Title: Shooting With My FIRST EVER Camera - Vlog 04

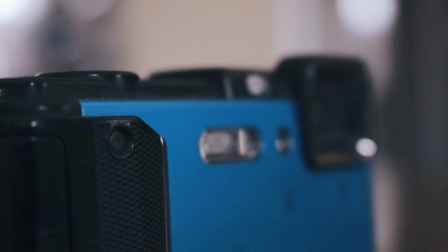[0:00]
This is my first ever camera, the Nikon Coolpix AW130, a simple point and shoot.
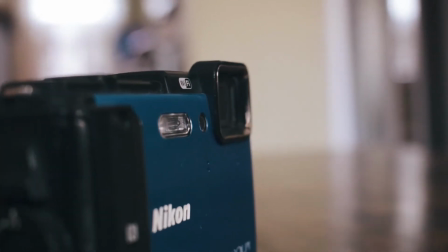[0:07]
I've made my first YouTube video with this camera, including my most popular video. Recently I had an idea to shoot some B-roll with my old point and shoot. I've learned a lot since the last time I used it, which was probably like 2 years ago. To give you guys some context, here are some videos that I filmed with my old camera.
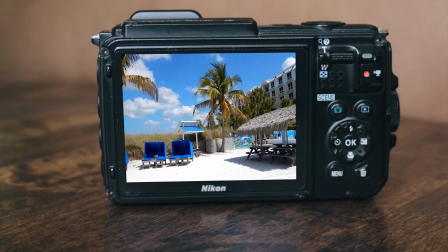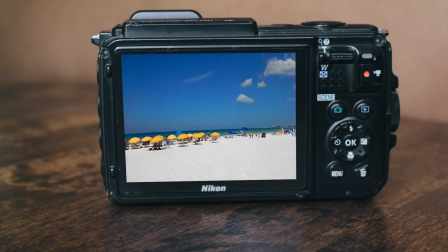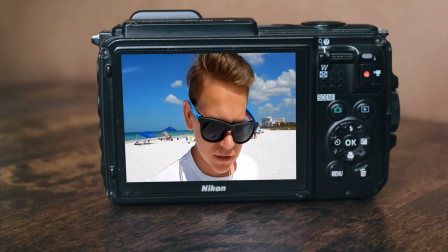[0:37] This sand is so white.
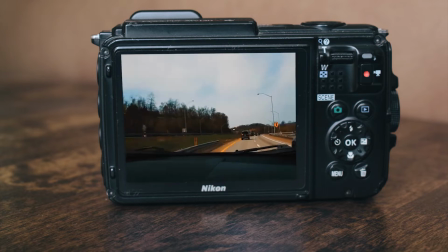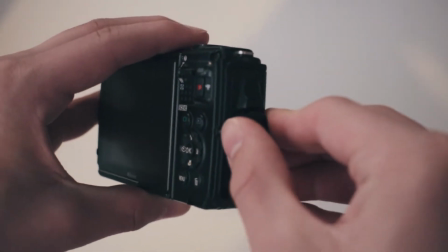[0:44]
Today we'll be shooting B-roll with my old point and shoot. Let's see how much I've improved.
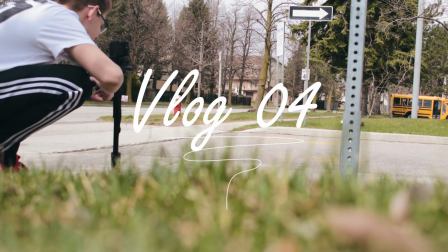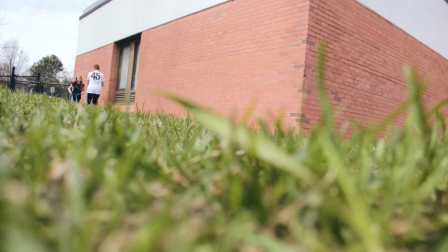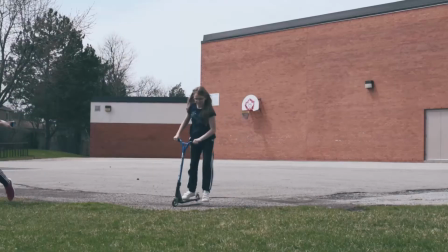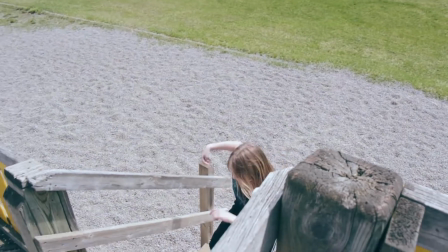Okay, we just wrapped up shooting at the playground. That was a bit more fast-paced. I'm gonna do a cool transition into now a more slow-paced edit, which is gonna take place in a different location. So we're gonna go and look for a different location now where we can shoot a slow-paced edit.
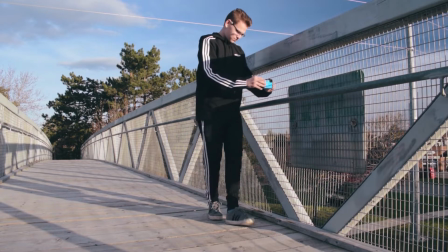Probably the hardest thing to do on this camera, on this point and shoot, is to actually focus in on an object. Because the focus on this camera is terrible and it's very hard to get any shallow depth of field on this camera. Basically what you want to do when you're filming with a camera that's not a DSLR, you need to think outside the box with your shots to make them interesting. Sadly, some clouds have covered the sun, so there's no more like gold light anymore. So now it's just cloudy.
Starting route to Leslie Trail Park.
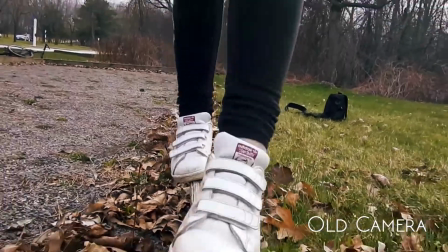[2:15] Say it's gonna be okay, 'cause this winter is so long, feels like it's haunting me.
Okay, so I'm back home now, and before I show you guys the finished product, the finished edit, let's just go over how the edit looks like in Premiere Pro. I'll go over how I went about processing this footage and how I edited it. So yeah, let's get into it, and then I'll show you guys the final product.
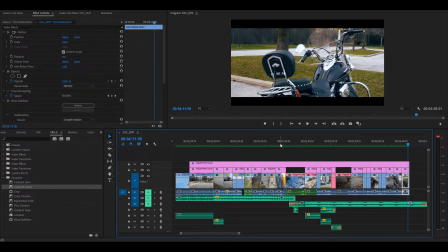[2:39]
The whole point of this video was to prove that you can make an edit virtually with any camera you want. There's more and more people making edits with their cell phones now, and honestly they work perfectly fine. So let's just go over the edit in Premiere Pro over here. So the sequence starts off with the cinematic bars opening.
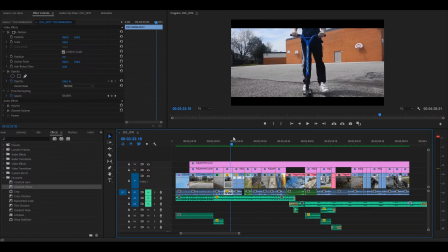[2:59]
This shot and a lot of other shots used a lot of warp stabilizer over here.
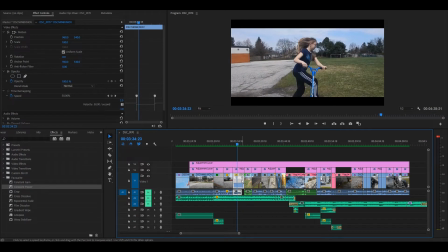[3:04]
I used some time remapping.
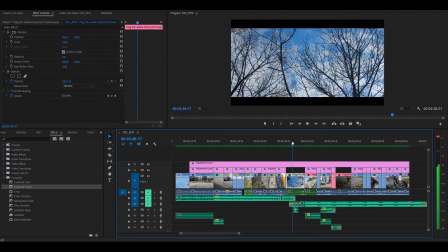[3:07]
When we get to this shot over here, in After Effects I added this twist zoom out effect, as well as added a whoosh sound to make it more clean.
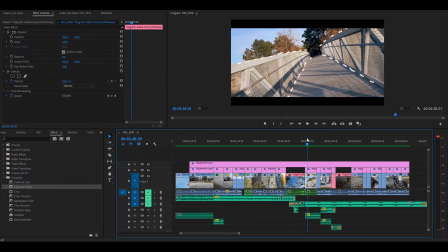[3:15]
And then when the beat drops, you can see over here we're on this bridge, and you can see these white lines that I made. This was done in After Effects. You can see this effect in many music videos now. Moving on over here, I added this plane in After Effects.
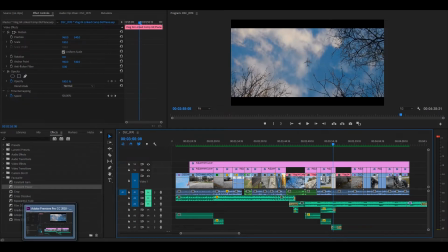[3:30]
Is actually a fake plane. Let me show you guys real quick over here in After Effects.
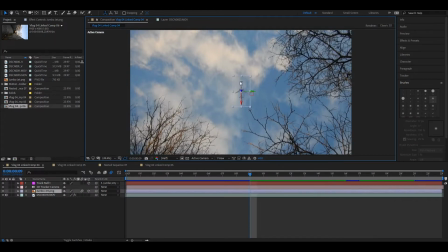[3:34]
So basically I just added this plane into the video, made it move a bit so it looks more natural, added some motion blur, and there we go.
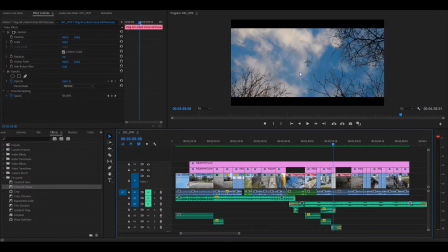[3:42]
We have a plane in the shot and it looks a bit more filled up. I think it improves the composition.
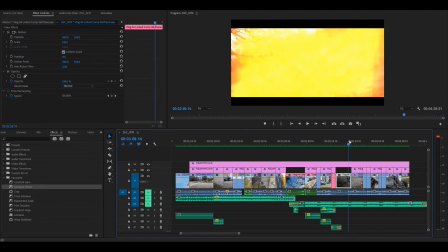[3:48]
Moving along over here, I added a little light leak to ease the transition into the next shot.
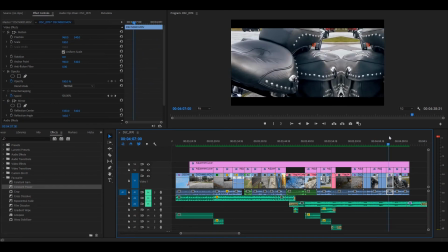[3:54]
80% of these clips were warp stabilized, and over here I ran out of clips, so I had to just add some sort of effect to this clip.
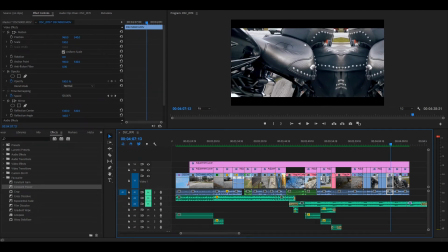[4:02]
It was used literally seconds before, so I added this mirror effect just to spice it up a bit.
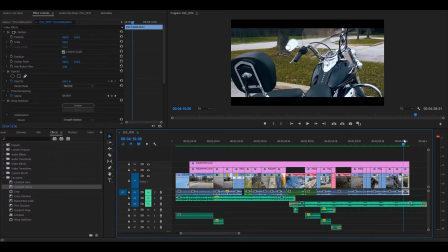[4:07]
That's pretty much the edit.